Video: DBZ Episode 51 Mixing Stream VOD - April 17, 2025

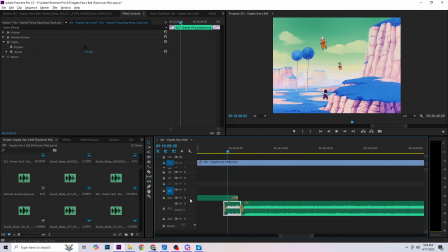[8:29]
Yeah, that matches pretty closely. So I think this is straight from an episode rip.
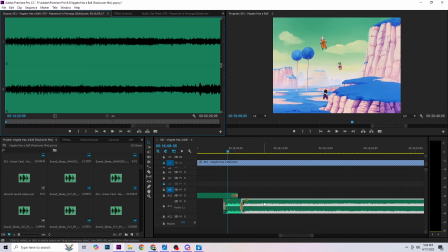[8:35]
I think this is straight from...
Password is Purunga.
And this is a clean cut Joe made because
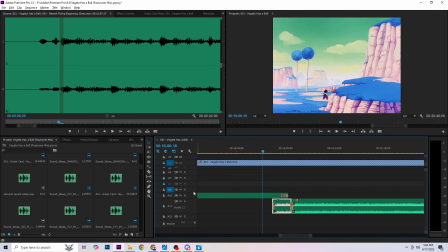[8:51]
this is technically our debut scene where we use Namek flying.
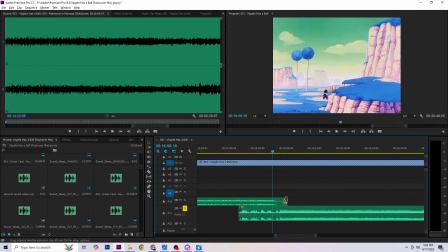[8:58]
And always when they use Namek flying,
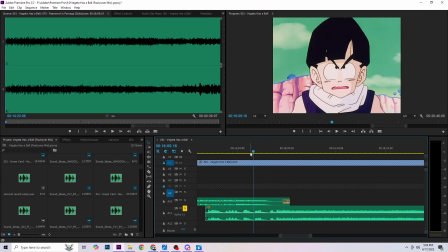[9:02]
most instances where they reuse Namek flying in the show was pulled straight from episode 70. So they have these, what's called nanites lingering because it was ripped straight from the episode.
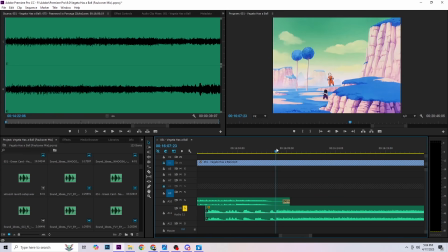[9:19]
So that little clicker noise, that clicking noise that is used in a lot of Frieza tracks. It's used a lot early on, actually. So that's used a lot in edits because it was ripped straight from
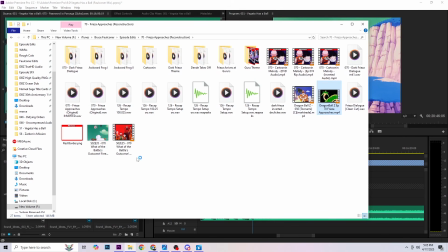[9:39]
Frieza Approaches.
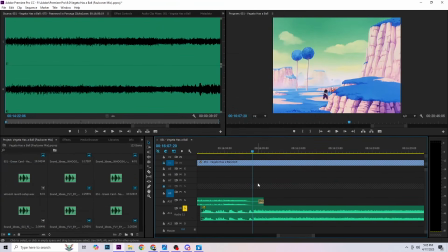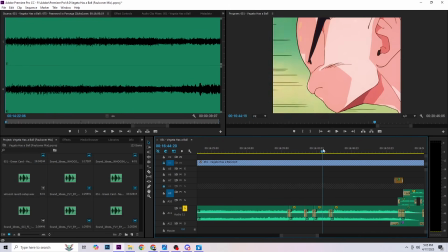[9:58]
Over here, this edit's looped here, and you can hear the nanites when it starts up.
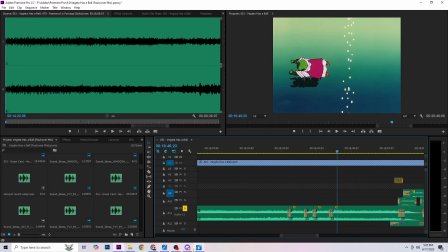[10:10]
that little.
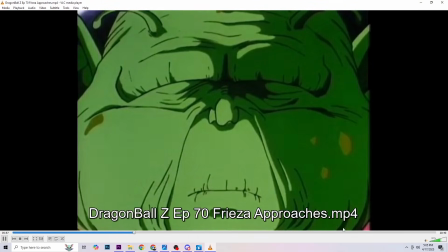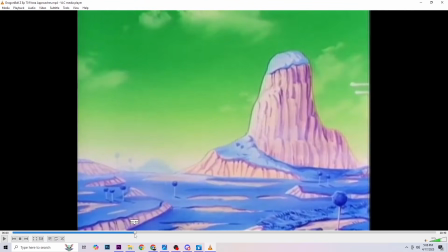[10:17]
It's pulled right from that, and you can hear the nanites from the Guru theme playing slightly over it.
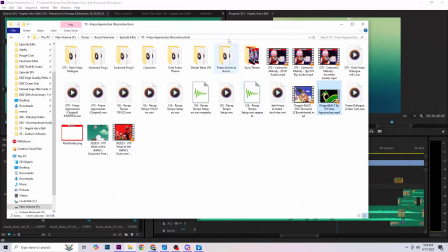[10:31]
And that's what you're hearing here.
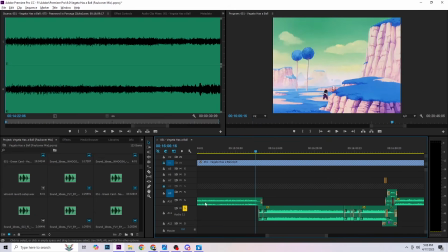[10:35]
So, in order to get a clean cut of that, to make it feel like you're hearing this track for the first time ever, we just kind of remade it. And by we, I mean Joe. I just take credit for his work.
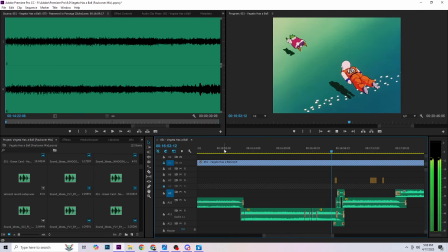[10:50] Am I kidding? I doubt any of us are gonna make it off this planet. No.
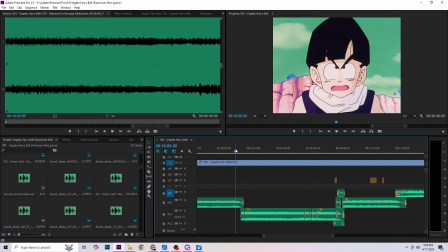[10:55]
They get the composers get a lot of the credit. I play the silent role of stitching all this together. And also planning it out.
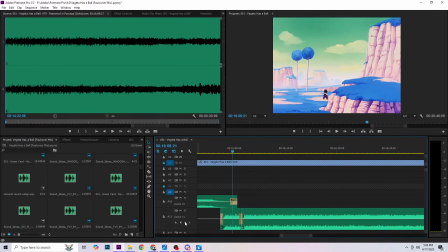[11:10] See ya!
It's actually a pretty good volume to start out with.
See ya!
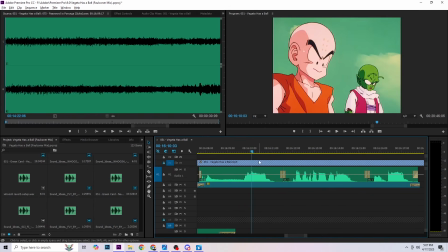[11:16] See ya!
Roughly when a character talks, you want to go about -2 decibels.
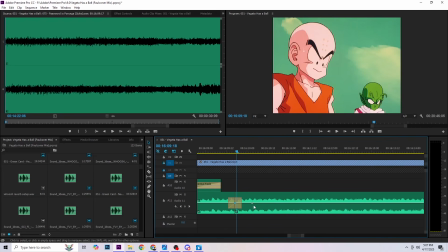[11:23]
-2 decibels is a healthy amount where you won't notice that the volume is lowered,
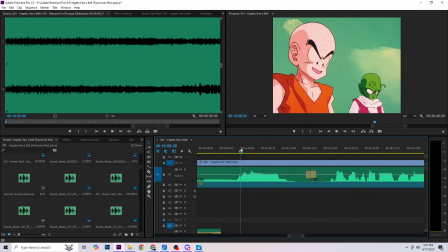[11:29]
but it is now underneath people talking. It doesn't sound like it. They're trying to. The music isn't intrusive.
You guys be extra careful.
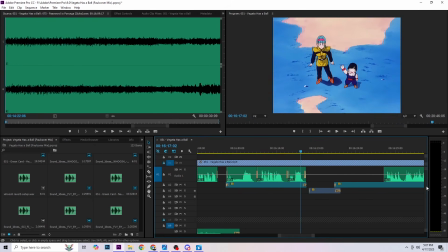[11:40] Bye! Bye!
Okay, so from there I'll just have it gradually.
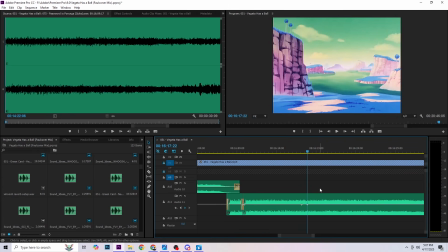[11:50]
Like that.
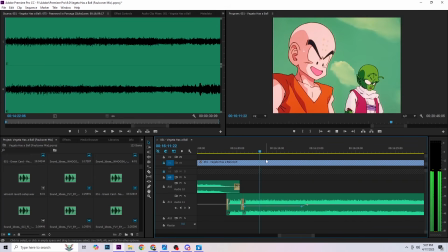[11:57] See ya! You guys be extra careful. You too!
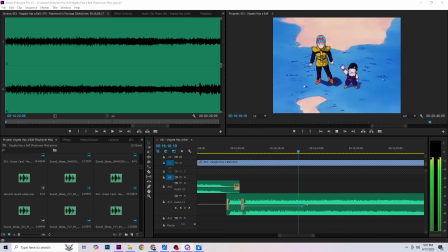[12:04] Bye!
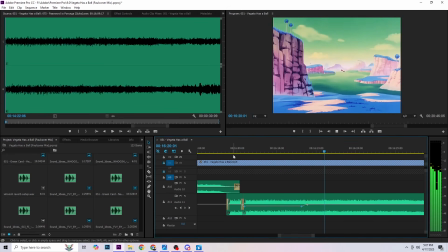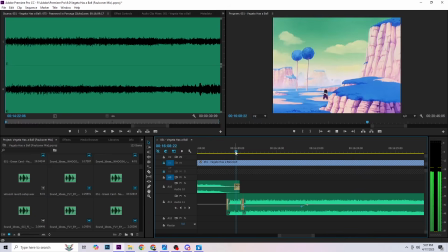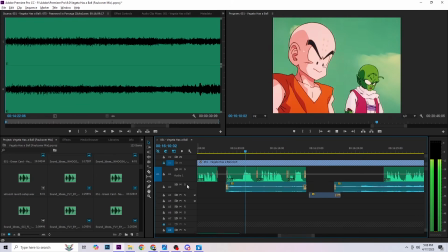[12:17] See ya!
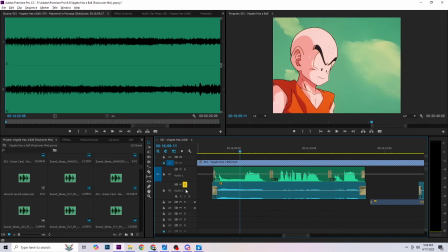[12:22]
Put a little reverb on their echo.
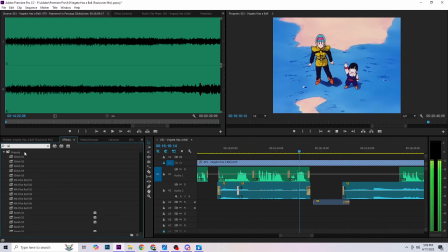[12:46] Bye!
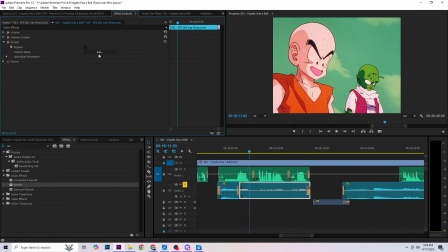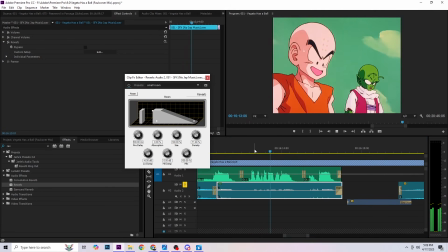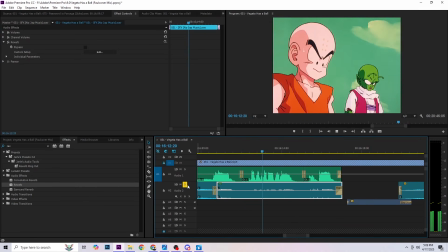You too! You guys be extra careful.
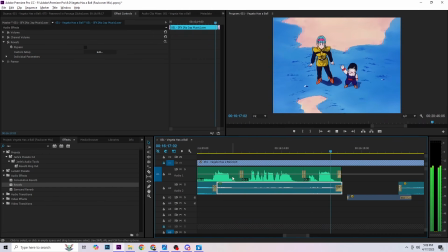[13:25] You too! Bye!
It also enhances their voice a little bit, so you can be a bit more forgiving on the volume of the music, because you'll hear them just fine.
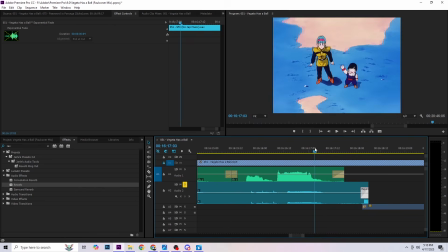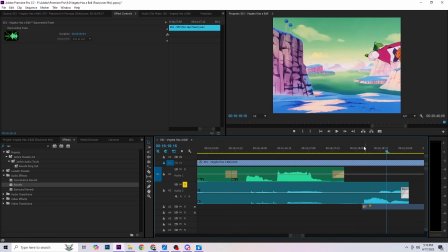[13:45] What the hell? Bye!
I think that's okay, probably.
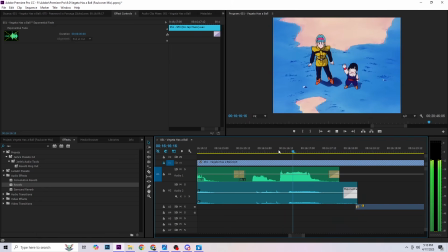[14:07] Bye!
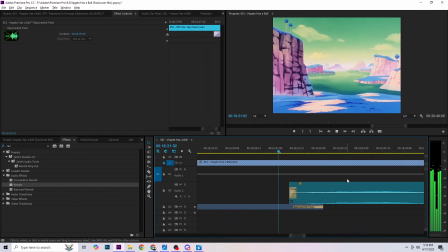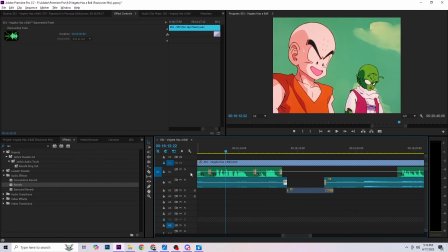[14:16]
Voila.
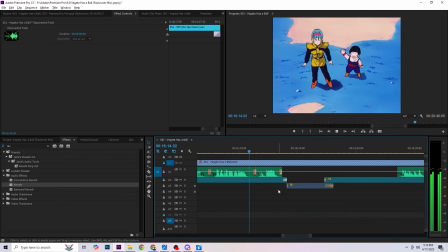[14:22] Careful. You too! Bye!
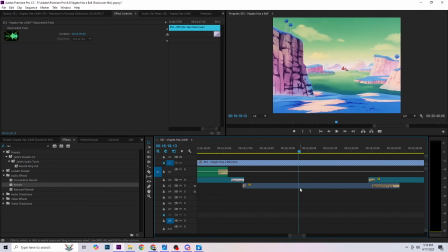[14:30]
And this is just sound effects, no voices, so you can probably be a bit more forgiving with that.
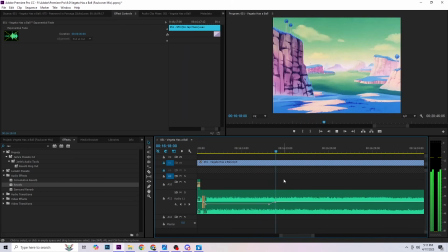[14:38] Bye!
Just let it play at its normal volume. Should probably drop the treble, actually.
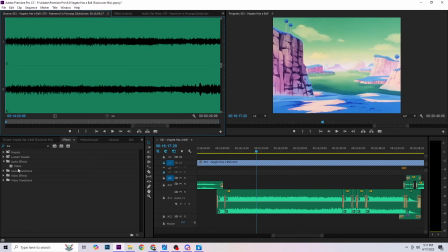[14:49]
Tweaking the treble is a common thing I do for, well, damn near every single track that plays in every episode.
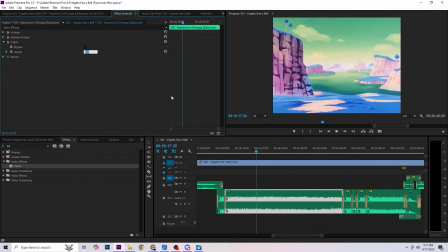[14:58]
When you listen to the audio suites, I don't mess with the treble too much, but what it essentially does is make it sound less crispy. So, -4 is probably a good light amount. Some crispier tracks, you probably want to go -6 or -8.
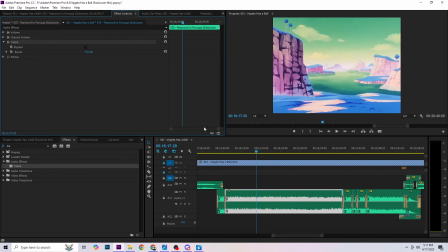[15:17]
And if it's already a pretty soft sounding track, -2 is a safe bet. -4. -8.
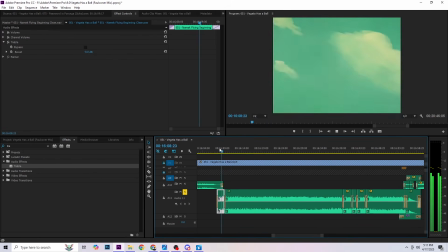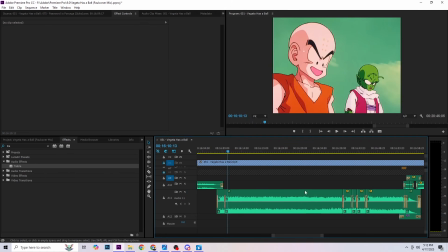[15:43]
Yeah, it's fine.
See ya! You guys be extra careful! You too!
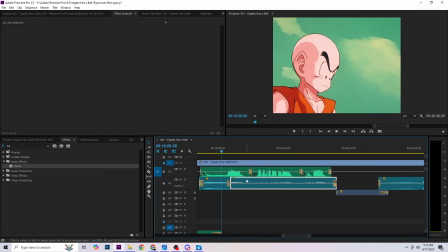[15:54] Bye!
I might have went a little too hard on the reverb there.
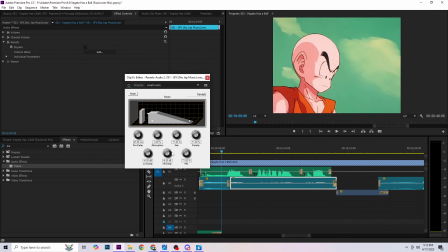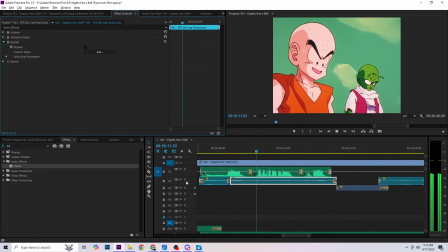[16:07] See ya! You guys be extra careful! You too!
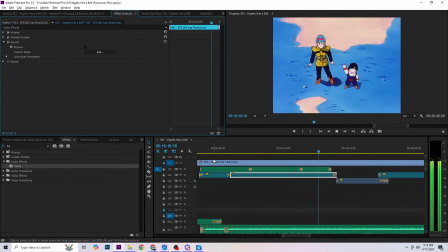[16:14] Bye!
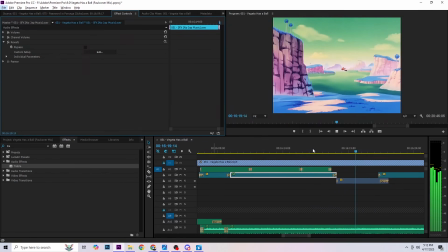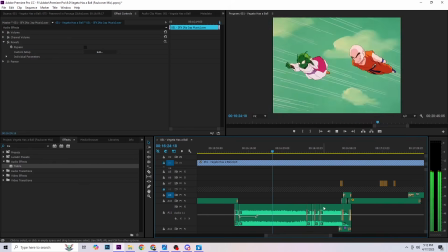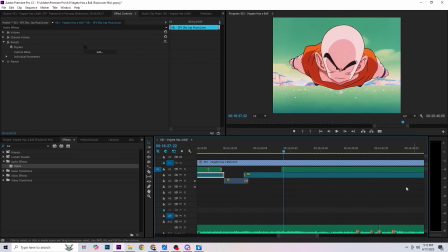[16:25] Vegeta seems strong. Vegeta seems...
And the talking resumes.
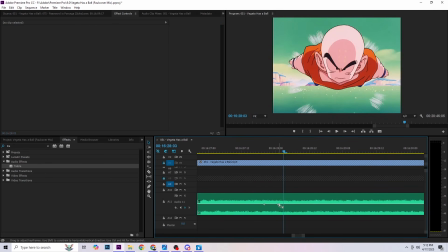[16:34] Vegeta seems strong.
See if I can put a little reverb on Krillin's voice, but it's mixed in.
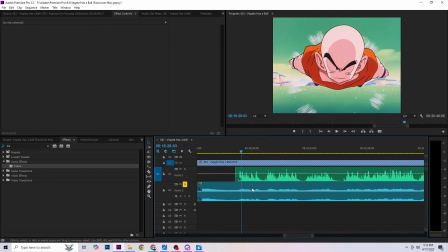[16:39]
Krillin's monologue is mixed in with the flying sound effects, so I can't screw with the reverb too much, otherwise it becomes noticeable.